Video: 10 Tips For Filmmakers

In this video we are going to show you 10 tips for filmmakers. So let's start. The first tip is use your tripod as a dolly.
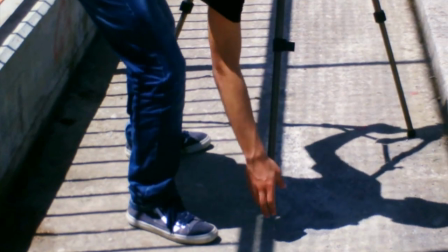8s
To do this you have to extend 2 of the 3 legs only. It's that simple to turn a tripod into a dolly.
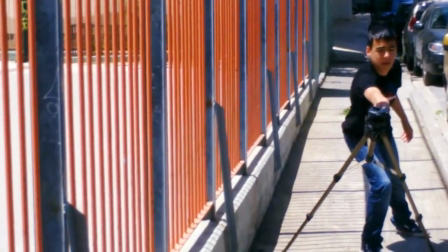14s
Here you can see how you can do it.
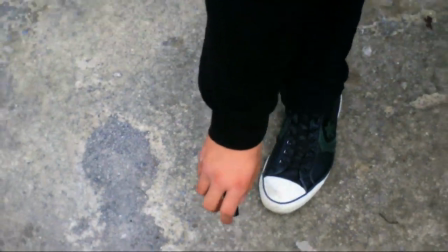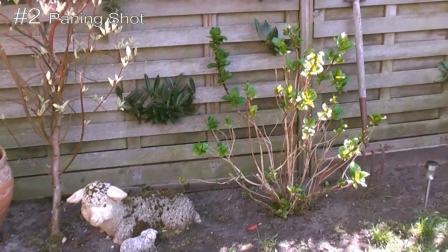24s
The second tip is about panning shots. Here's a video with a normal panning shot.
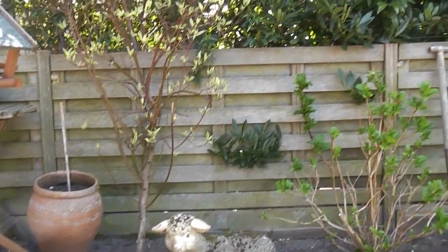33s
And here's a video when using a rubber band.
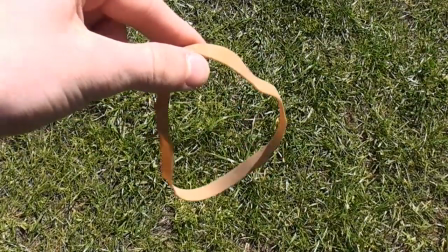40s
The only thing you'll need is a rubber band.
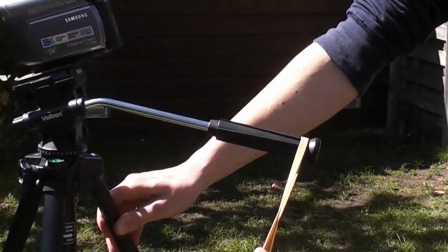46s
Attach a rubber band to the handle of the tripod and you're done. Your video will look a lot smoother.
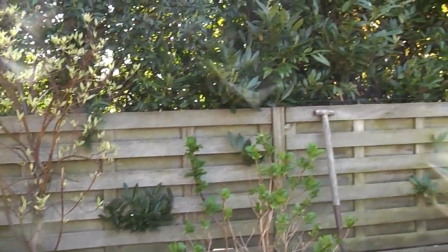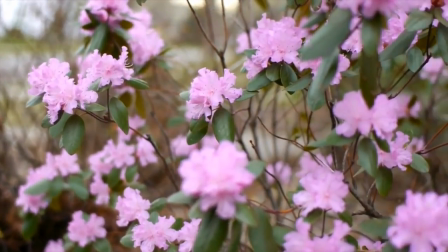60s
Third tip is use the sun as lighting in your video. It's free. Fourth tip is warp stabilizer. Here's a video without warp stabilizer. and here's a video with Warp Stabilizer.
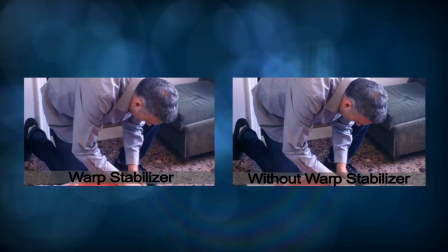73s
Warp Stabilizer is a plug-in which comes with Adobe After Effects CS5.5 and above.
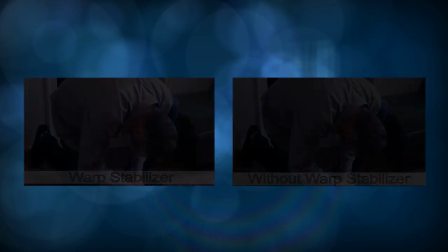78s
It also comes with Premiere CS6.
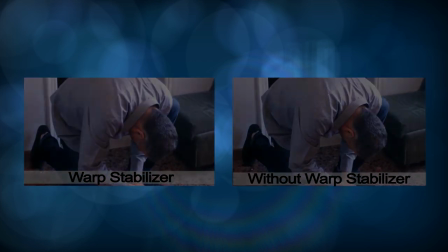81s
Warp Stabilizer helps achieving a smooth shot so that the audience isn't distracted by your weekly footage.
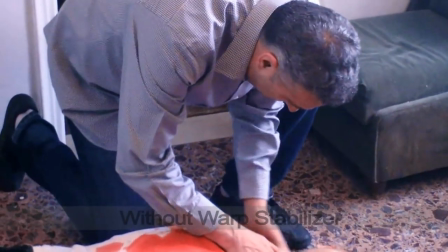88s
In order to achieve the best results and not getting a distorted image we need some extra space in the video.
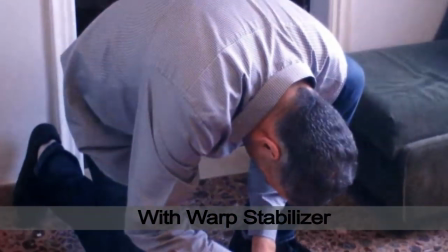94s
Shoot your video from a little bit farther than you usually do. The fifth tip is always color correct your footage.
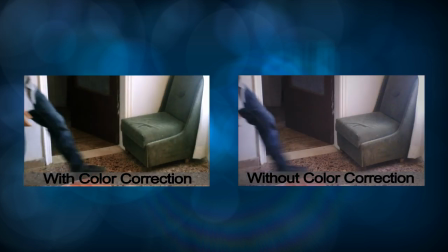102s
You can find a lot of tutorials online on how to correct your colors.
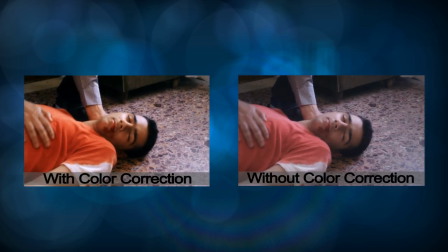107s
After Effects has several options to change your colors such as curves, view saturation and levels.
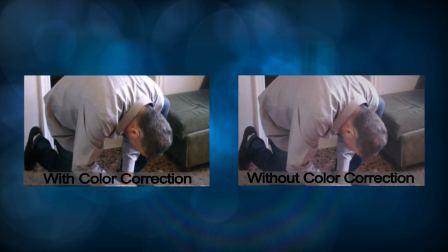114s
You can also use programs specially designed for color grading and correction. For example SpeedGrade which is another Adobe product.
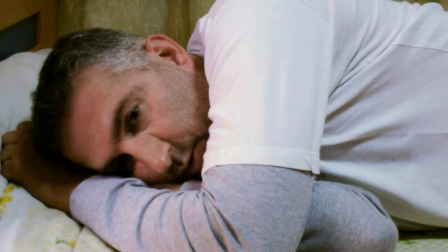122s
The sixth tip is use background music. Here's a video without background music and
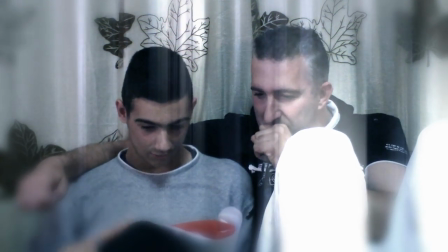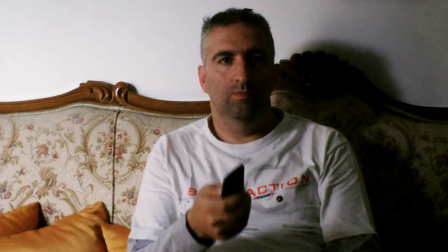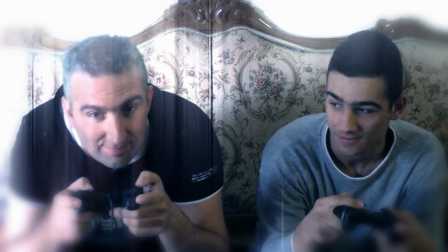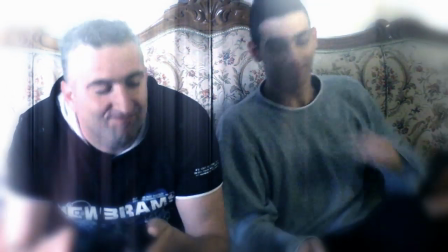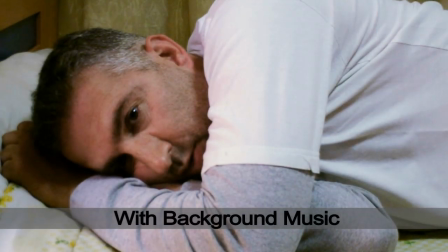154s
here's a video with background music.
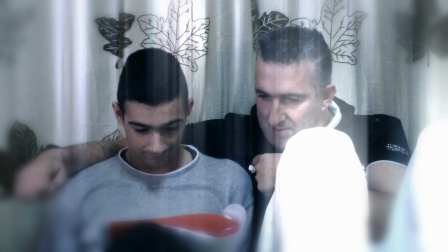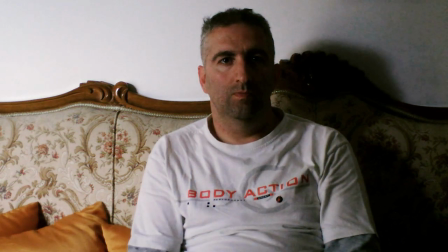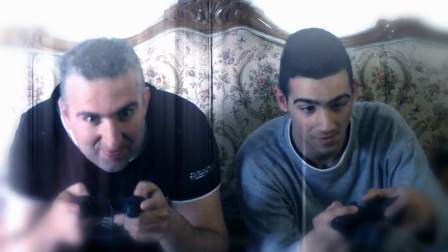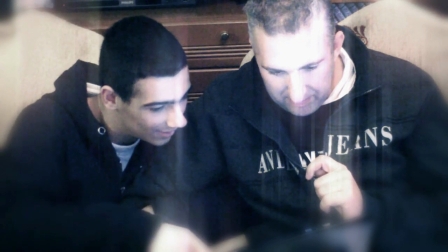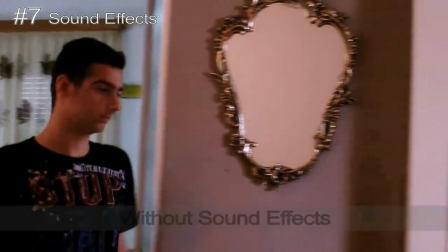196s
Seventh tip is using sound effects. Here's a video without sound effects
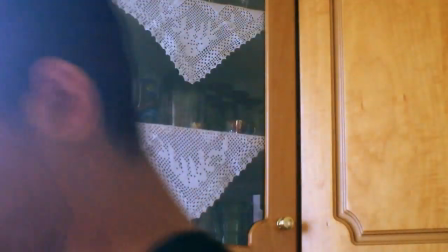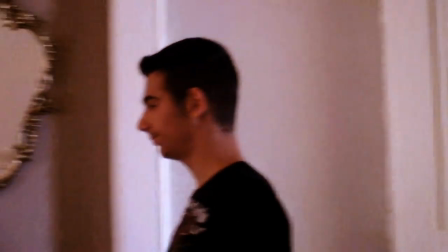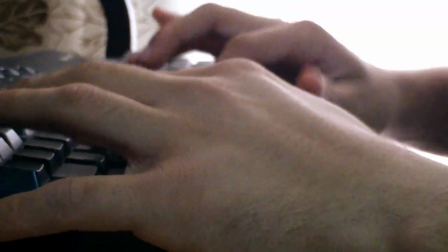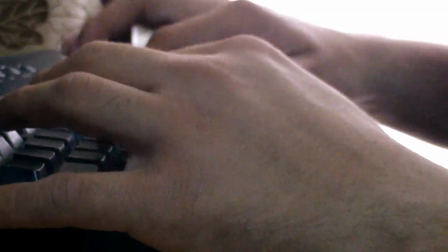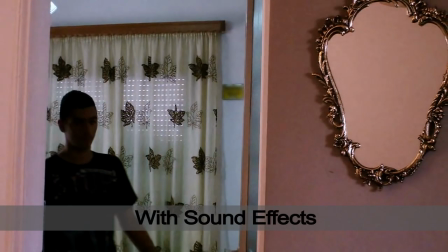234s
and here's the video with sound effects.